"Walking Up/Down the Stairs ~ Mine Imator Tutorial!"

What's up guys, Sharpen here, and today we're doing a recent one, finally! So it was suggested a few days ago, and the tutorial I'm doing today is walking up and down the stairs. Now take note, just like all my other tutorials, this one is gonna be improvised, so I have no idea what I'm doing, or how this will turn out. But walking up and down the stairs is a pretty tedious one, so if you don't mind, drop a like on this video, because this one was not easy to do.
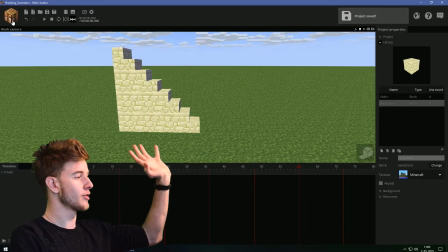[0:27]
Anyways, let's see what we can do here. By starters, I want to import a character, I'm just gonna call him Frank.
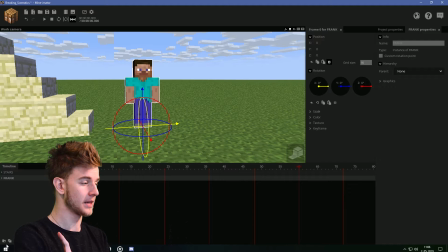[0:33]
I recommend you put Frank in a folder, because I said folder, because this will help you animate stuff.
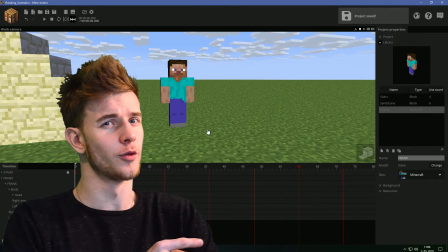[0:40]
Name the folder Frank as well, so this is Frank. Because having your character in a folder will help you add some overlapping action to make it look like it's actually walking up the stairs.
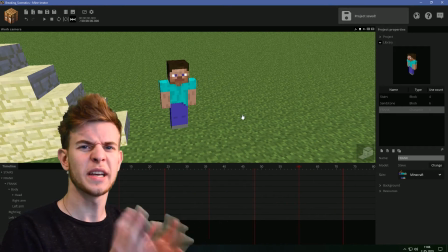[0:49]
I do recommend a folder for this one. Now, I want to just make a short walking cycle for this guy, so he walks up to the stairs, and then I'm gonna animate the stairs, so.
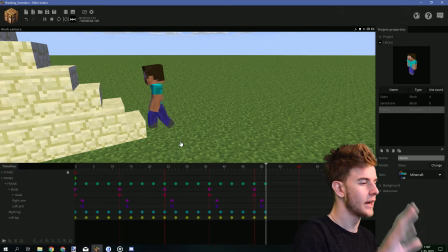[0:57]
Okay, so far, our Frank walks up to the stairs, and stays here because we're gonna animate him walk up the stairs. The problem here is the stairs in Minecraft are freaking huge, okay? It's like, compared to me, a stair would be this big.
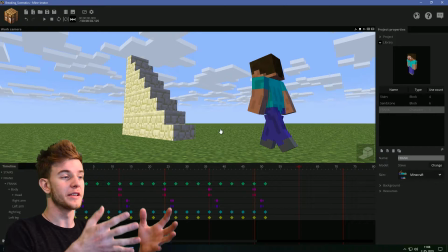[1:12]
Like, I would have problems walking up these as well. But the second problem is that the legs of Minecraft characters are pretty short, which is also a problem.
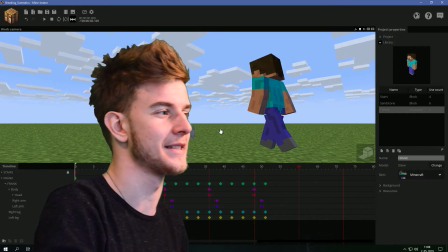[1:21]
What's more, we don't have any ankles to work with. It's gonna be pretty hard to make this. I'm just gonna animate the legs first, and then I'm gonna animate the body and the head and stuff.
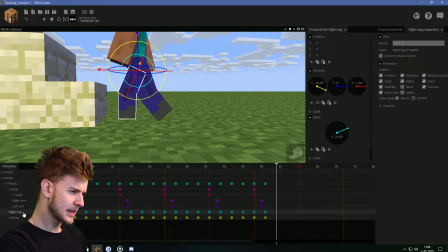[1:30]
But first I wanna focus on the legs. As he stands up, the leg will be extended.
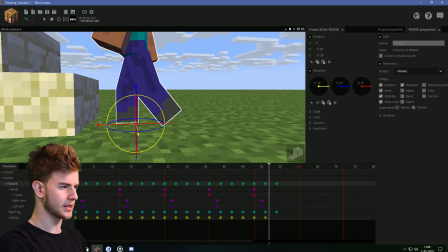[1:34]
The body will of course adjust to be on the same position as the leg was before it extended.
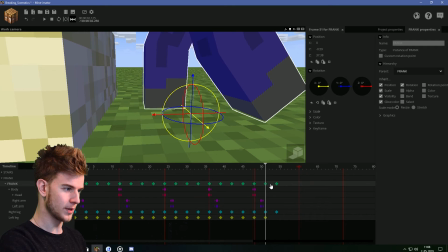[1:39]
Woo! I did not meant to do that. Put him forward so the leg is in the same place as it was before, like this.
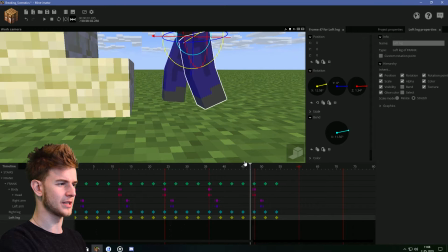[1:45]
Then, this leg is of course going to bend upwards. Which is way too fast if you ask me, alright.
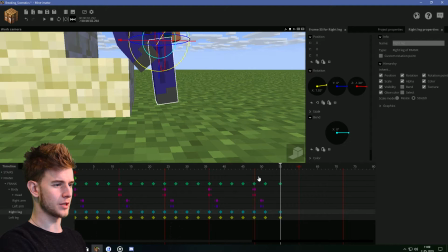[1:51]
This leg should go backwards a bit, so it makes it look like he stepped on his toes, you know?
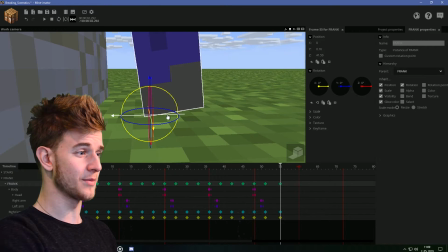[1:57]
I don't know. I'm trying to get the leg as high as possible, or else I'm just gonna have to make him jump up the stairs, because that's also possible, because why not?
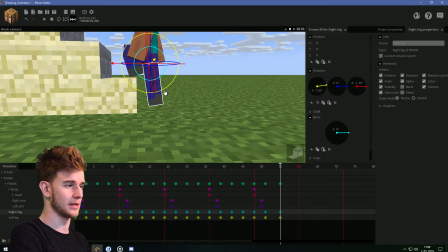[2:04]
We'll be like this. This is what I'm gonna do with this leg. Also, this one needs to go further back.
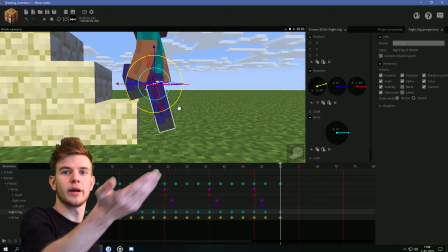[2:08]
So it looks natural. No one does this. It looks way more realistic. Follow the gut feeling, because the gut knows the best.
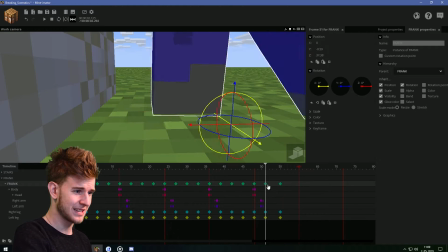[2:14]
I've said that once before. I'm saying it again now. Alright, so I'm just trying to get this step here, like this.
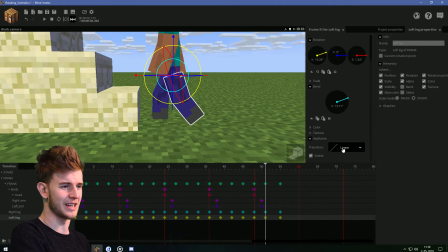[2:22]
Steps here, and this leg should probably have an ease in and out here because, alright, maybe making like so, like that.
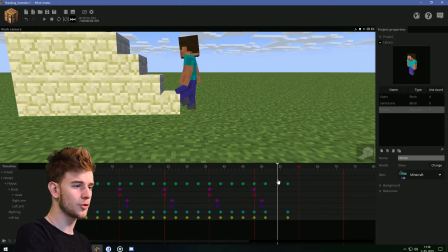[2:27]
Takes a step! Alright, this is not too bad, except that this part, the leg is going through the floor,
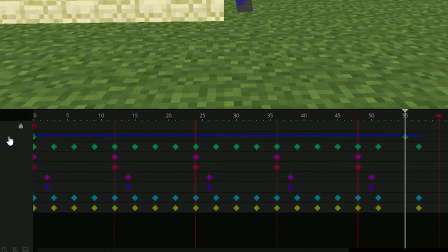[2:32]
so I'm gonna make a new keyframe for the folder, select both of them, and just move the entire folder backwards a bit,
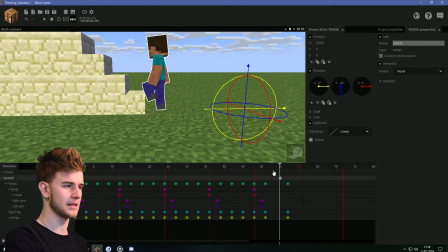[2:39]
so it's like this, it doesn't go through the stairs.
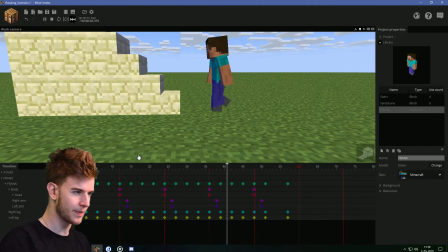[2:41]
Now I'm just gonna delete the second keyframe, so it's like this all the time, so he steps back, walks up to the stairs, puts the leg up, and tries to step on it.
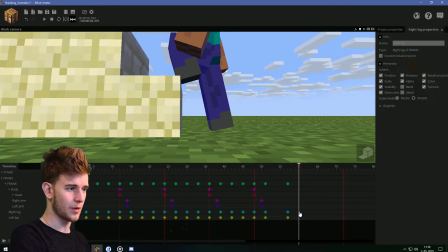[2:50]
So this part doesn't look too bad so far. Now the problem is gonna animate him step on the stairs.
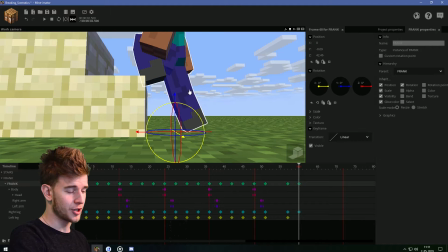[2:55]
So bend this leg a little bit, put it backwards, like so. Adjust the character position because the leg always needs to be in the same place.
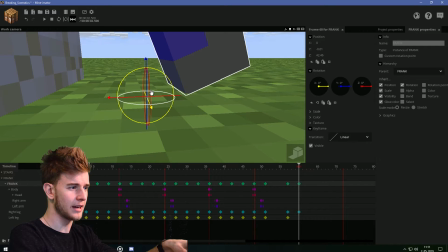[3:01]
He is still standing on this bottom leg, so we need to make him look like he's doing that.
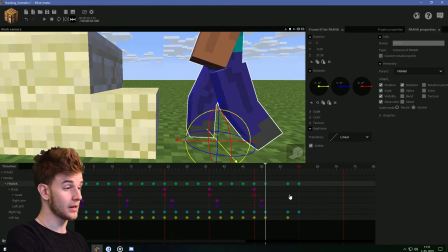[3:06]
And as he takes this step, yeah, this doesn't look too bad. The timing is also pretty nice.
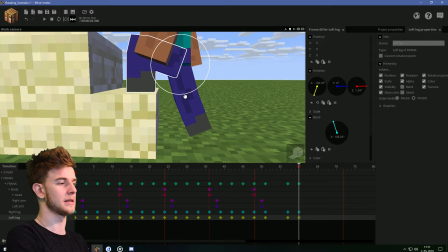[3:11]
So I'm gonna make him extend this leg so it looks like he took the step on the stair.
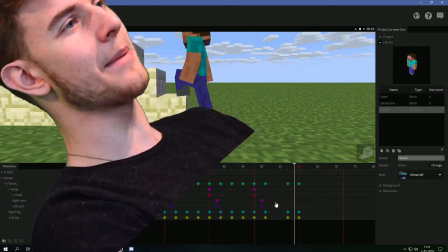[3:16]
So it's like this now, look. Bam. Yay! He took the step on the stair! The second thing we need to do is, this is pretty high. He cannot simply just make the next step off this leg. He needs to lean on this leg and then step up.
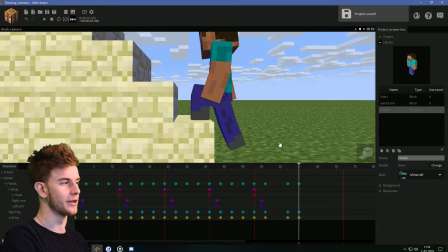[3:30]
You know what I mean? I don't know how to explain, but you'll see what I'm doing after I do it. So this leg needs to have all the pressure on itself.
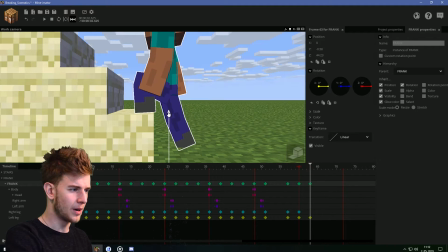[3:38]
So I'm just gonna make this leg retract a bit more and put the body standing on this leg now, because this is gonna be the main leg now. Bam, too much. This? Yeah, look at this. This is what I like. When I'm gonna animate the body's gonna go forward.
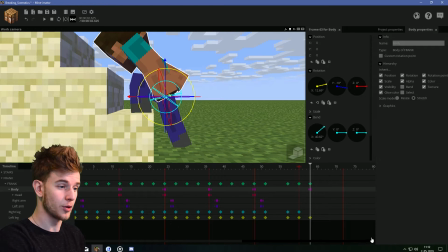[3:51]
He is now standing on this leg, you know what I mean? This is what I'm doing here. He's leaning on the leg on the stair.
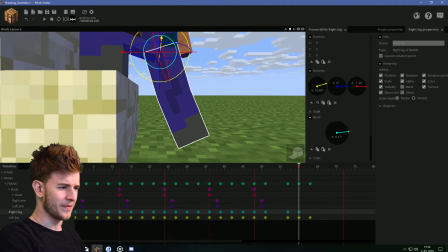[3:56]
He needs that balance when he steps on the leg. Now, this leg was here. We gotta animate it go into the same place.
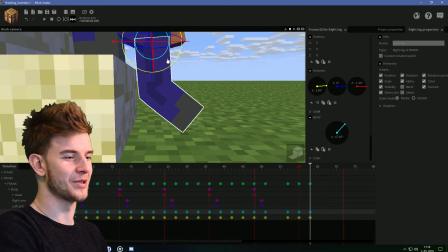[4:02]
Okay, this is gonna look funny. Let me just try. And if it looks good, then I'm just gonna use it.
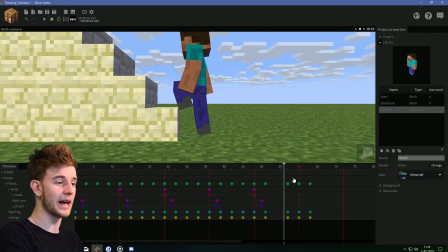[4:07]
This point should be in the same place. So like, yeah, this actually does not look bad at all. The point is in the same place, makes him look more solid, you know?